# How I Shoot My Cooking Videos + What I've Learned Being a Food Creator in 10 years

I realized when I started shooting myself that I had a lot of these shots that felt really repetitive.
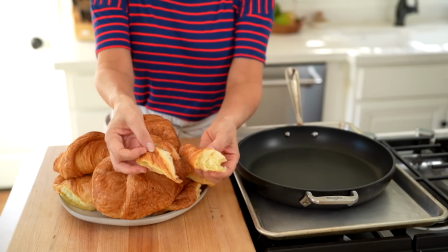16:40 And I just kept thinking, oh, if I had a different angle, or oh, if I grabbed my camera and did handheld at this part, that would just make for a better sequence. I think you can watch a video and feel like, oh, this looks flat. I don't know why this feels boring. But I think unless you're in the weeds in the footage and you're actually piecing it together, you get that aha moment a lot quicker.
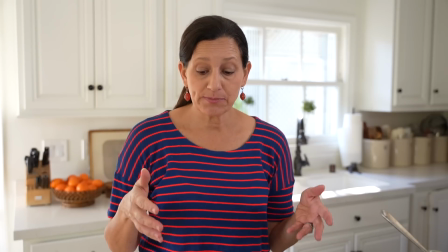16:58 All right, now we are gonna create the custard for our bread pudding. So for that, you're gonna use 6 eggs.
So every recipe has a certain amount of steps, and within those steps, there are breakpoints,
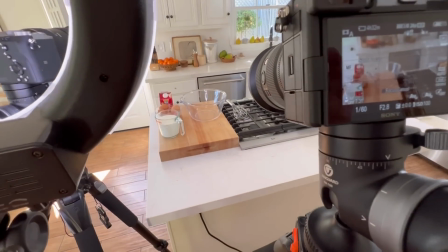17:09 and that actually is a great guide for how you wanna set up all of your different setups.
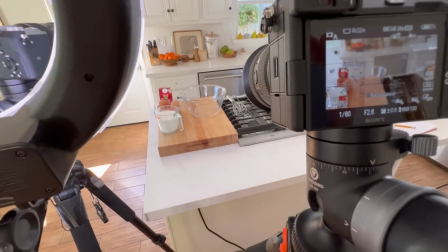17:15 And see what it looks like in the monitor. It might be tempting to set up the cameras, lock them off, and just go for it, but different ingredients are different sizes. So when you think about the framing, it's not really one size fits all. Every time you change the ingredients, you have to kind of change the framing and reorient the camera.
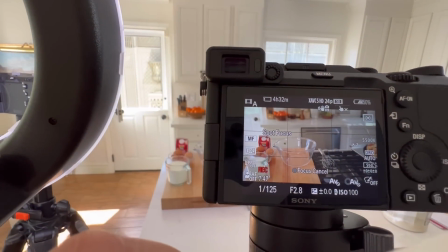17:34 So see, I have like all this dead space here, so I'm probably just gonna punch in on this.
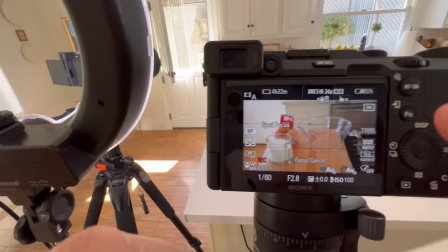17:39 And then you really wanna make sure the bowl is in focus.
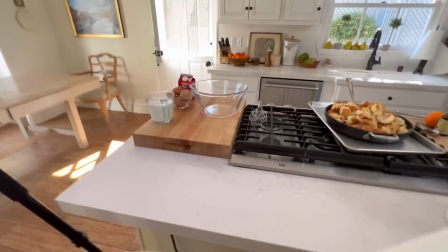17:43 So I'm gonna maybe bring that bowl a bit further in, because the camera will kind of adjust to what's in the foreground.
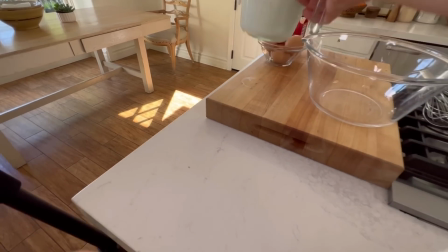17:50 And if this is in the foreground, this will be in focus, not the bowl.
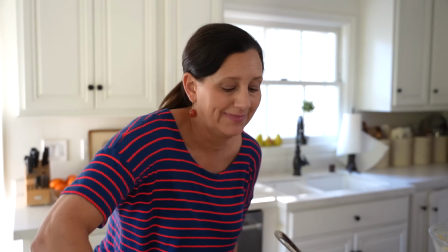17:55 I also, in the old days, I used to have a culinary assistant, which was really fabulous.
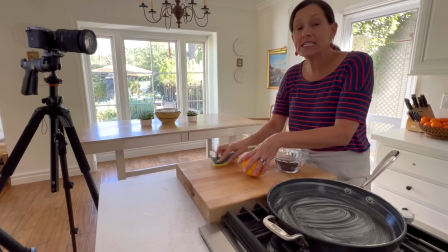18:02 And this would be a person who would be just hanging out kind of in the corner here,
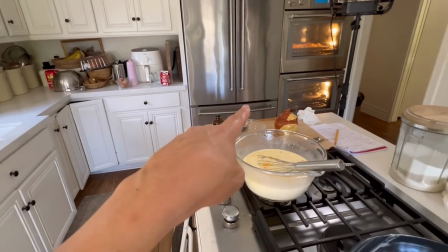18:07 bringing me the sponge, bringing me the ingredients, wiping down the cutting board. And let me tell you, those were the days. But those were also the days I was shooting 5 a day, 5 recipes a day. I was switching shirts and just do 5 a day, and then I'd have like a month and 1 week worth of content. This, the way I'm doing it now, I only get 1 recipe a day. I tried last week to do 2, but when you look at that cookie video, it doesn't look right because the light was going and it's sort of overly lit.
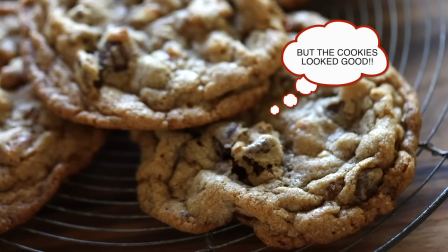18:36 So 1 a day is really all I can do when I'm doing it myself. I'd rather do it well than try to do too much, you know? Because you're like stuck with these videos for the lifetime of the channel. So it's like forever.
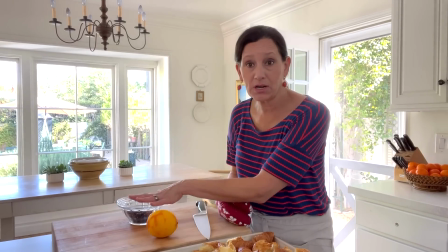18:49 You might as well just get it right. But see, now I just framed my camera for this little scene here, but now my croissants are done.
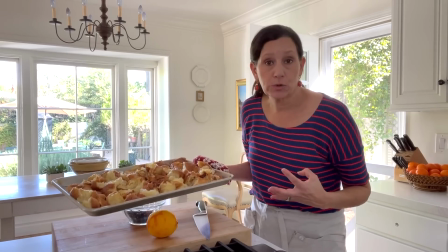18:58 This is kind of the challenge of cooking videos. I didn't want to leave it in the oven, but I got to take it out, but I might as well show people because now I have it.
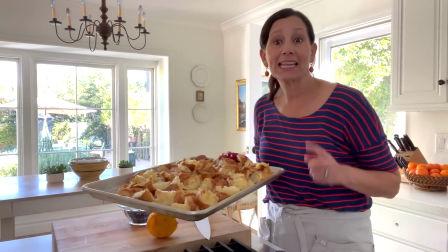19:07 So I'm going to do something like this.
Our croissants are done.
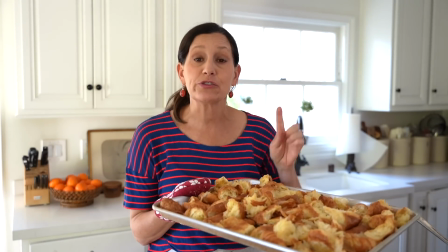19:12 They are looking all nice and toasty, so I am just going to set these aside while I get to work on the raisins.
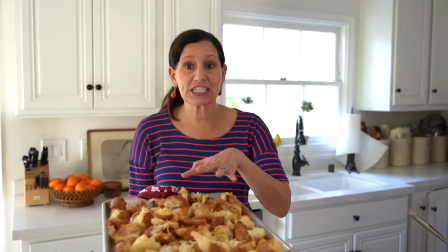19:17 So I'm basically cheating and using my A cam as sort of like coverage, just because I don't want to walk around and reset the camera again.
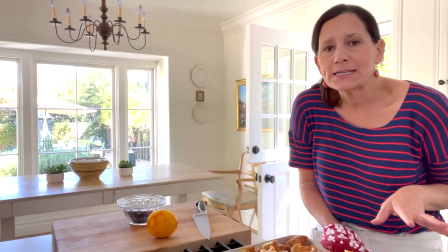19:25 I would be back and forth. And I think it's okay. I think it works sometimes to use your A cam for something like this that you don't need to see a ton of detail on, but you just need to know it was done. Now, another thing that's handy to have is a step stool,
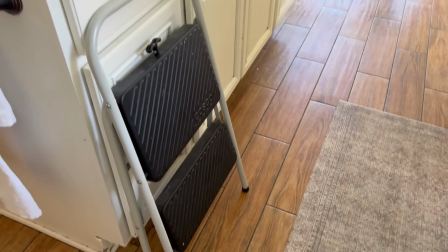19:38 especially when you want those kind of overhead shots. It really helps. So I really like this little guy because it's small and you can just tuck it in the garage.
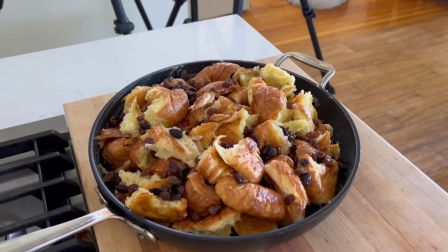19:46 And I'm gonna set it right here so I can get a nice overhead shot of my bread pudding. Okay, now we're gonna get our focus. There we go. And sometimes the best shots can be what you're seeing in the scene. So a lot of times we look at video and we think, okay, we're gonna set up the camera just like this, or we're gonna just film everything we see. But I think in cooking videos, it's really interesting to see, what does the cook see? What's the overhead shot? What's the POV? That can add a lot of depth to cooking videos and make you feel like you're actually right there with whoever is doing the cooking.
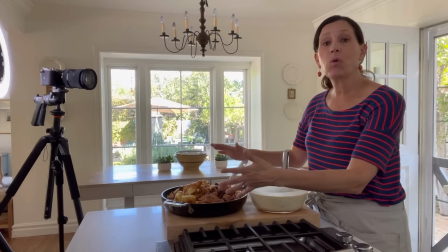20:18 All right, so now I have a wide shot for my B cam,
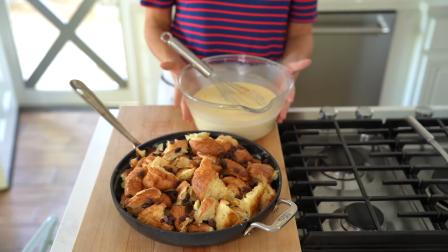20:21 which I like to kind of have an establishing shot where you see the custard, you see what I'm doing, just to set up what's happening.
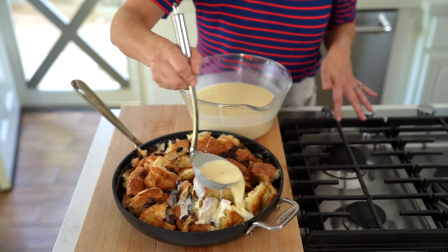20:28 So I'll have this framing for maybe half of putting the custard in, then I'll reframe to something tighter for the second half.
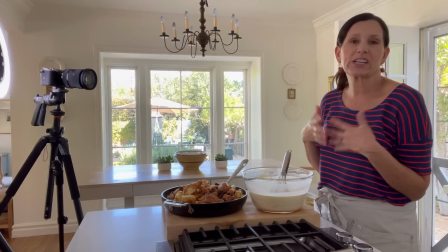20:35 And that way I can just cut from one to the other and it'll make for a more interesting sequence. I do want to show you something super fun, okay?
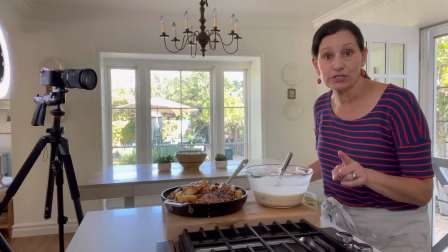20:41 Because this is the perfect place to use it. This guy.